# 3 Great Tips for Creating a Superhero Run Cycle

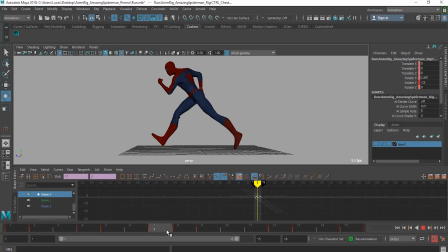(3:10)
Let's see have we go from here really don't like this post but it's whatever go from 7 8 9 and then 10 so we got about three frames that it's fairly the same pose right it's almost you can say a moving hold
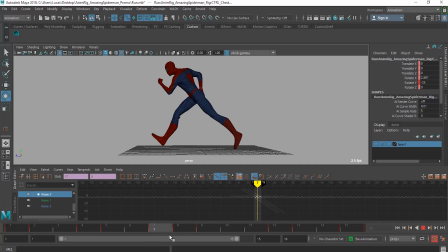(3:26)
and that's really what's gonna separate your animation from from other animations that's really gonna separate you know the noobs from a more experienced animator is where these moving holds are because usually let's say a less experienced animator would just go into the let's see let's go into the wide
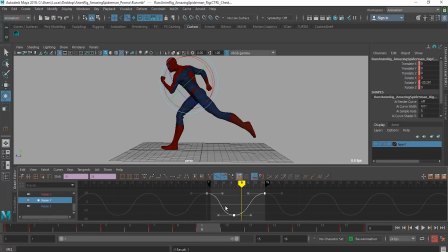(3:45)
so you see how I have holds right here I have I turn them into weighted tangents you know stretch them out that way I get my holes now of course you can
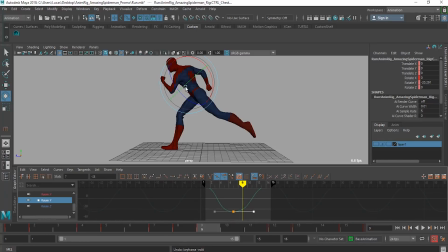(3:58)
do this by just adding in keys I choose not to do that for let's say from the torso the neck or the head
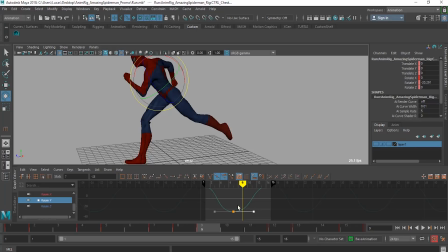(4:06)
because I can just do this and I don't have to worry about copying those keys over to the other side because he's not unless you know the person is a you know two
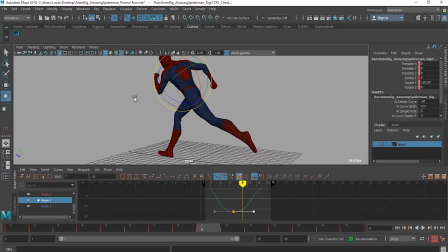(4:14)
torso creature that you're working with or a human that's morphed because I know spider-man he eventually gets in a
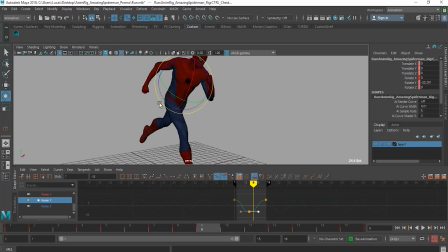(4:22)
series he gets about three six six arms that come out well
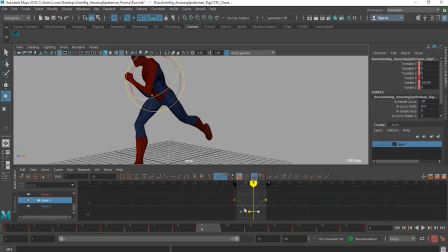(4:27)
actually it's not six arms I guess it's four arms we're gonna be math correct but I'm not a math guy so so once again I'm favoring that
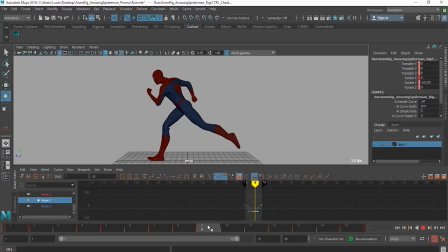(4:36)
pose now you can favor any pose you want i just like you know the contact pose that i have i think it's very heroic superhero pose um let's push play and see this running now another thing is is with the timing so my timing it's not very cartoony so let's say a cartoony would
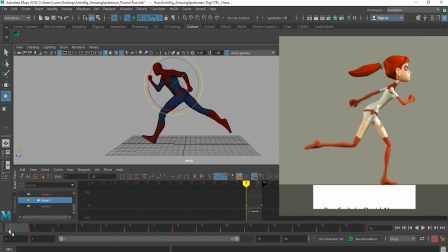(4:54)
maybe let's say he goes down and then really fast up or really uh
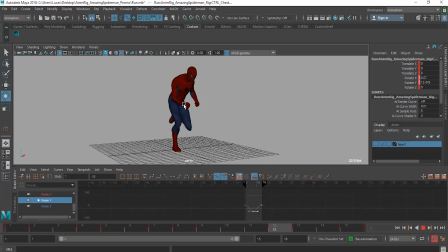(4:59)
super fast like a ninja or something like that You can tell that this is a very human run cycle, like there's a human inside of it. But with the posing, the posing lets you know that it's a superhero run cycle, right? It lets you know that, you know, this isn't, you know, some normal guy running.
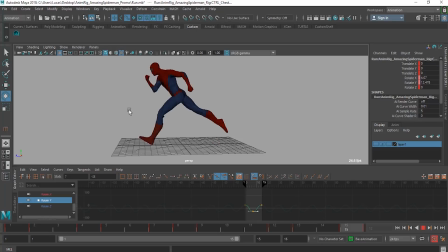(5:15)
Like he's running towards something, whether he's running to save Mary Jane or he's running to run away from Venom.
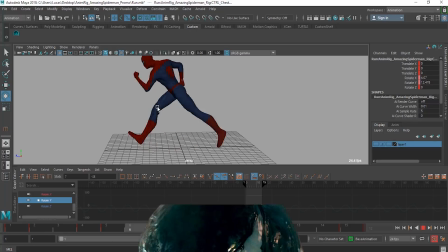(5:23)
Because that Venom movie, that Venom looks absolutely horrifying. He's definitely running.
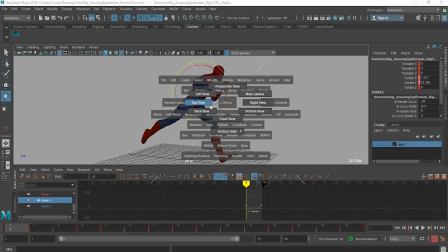(5:27)
And if you look at, let's go to the back. if you look at that back you can see that it's really exaggerated him going from left to right one thing that
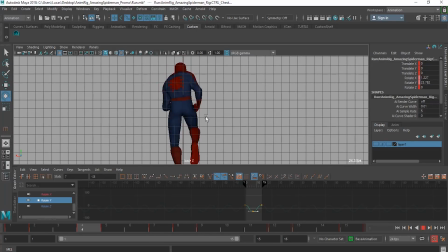(5:34)
always got me when I was animating is that I really wanted to show that he was moving while he was animating and I'd always like hyper exaggerate the translate X so if we go so we go so I had always have him really
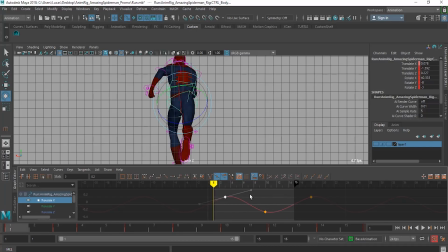(5:51)
over to left or really over to the right to like really show that he's he's you know he's hustling he's really moving fast and the one thing I notice is that in many animations where someone is really you know you know hauling butt they're not there's not much you know translate X you know back and forth because they're
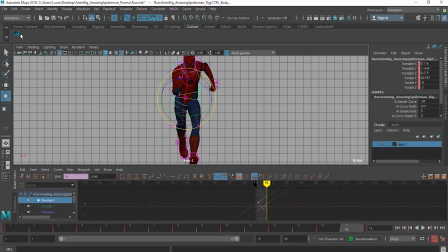(6:08)
moving so fast that there's not that much moving because by the time they get over even get over to left like their right is coming so
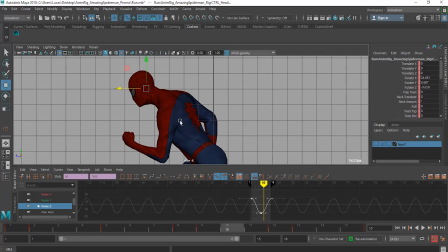(6:17)
the neck and the head when it comes to the overlap you don't want to get like this sense of bobble head when people oh it's my YouTube popping
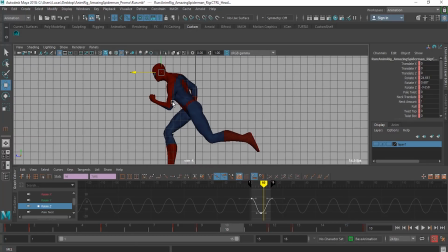(6:24)
up uh when people do an animation get sometimes it'll get like a bobble head and it's like boing boing boing boing boing you have to be careful of that now you do want to exaggerate certain poses here and there and you notice throughout my keys very rarely you'll have something flat um
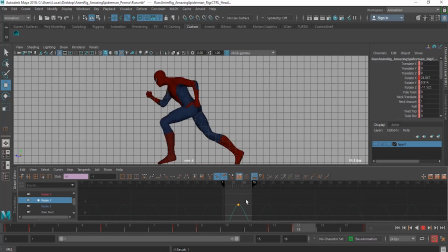(6:41)
of course i turn to something that's actually flat uh but as you can see in my my rotate x there's always a little favoring going on right there's always a little overlap you get that get that free overlap by using using the tangents right this
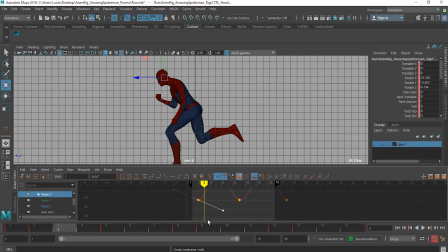(6:59)
get that nice little over at where instead I would have to I want to do this I'd have to insert a key put this you know down to get that make sure it's right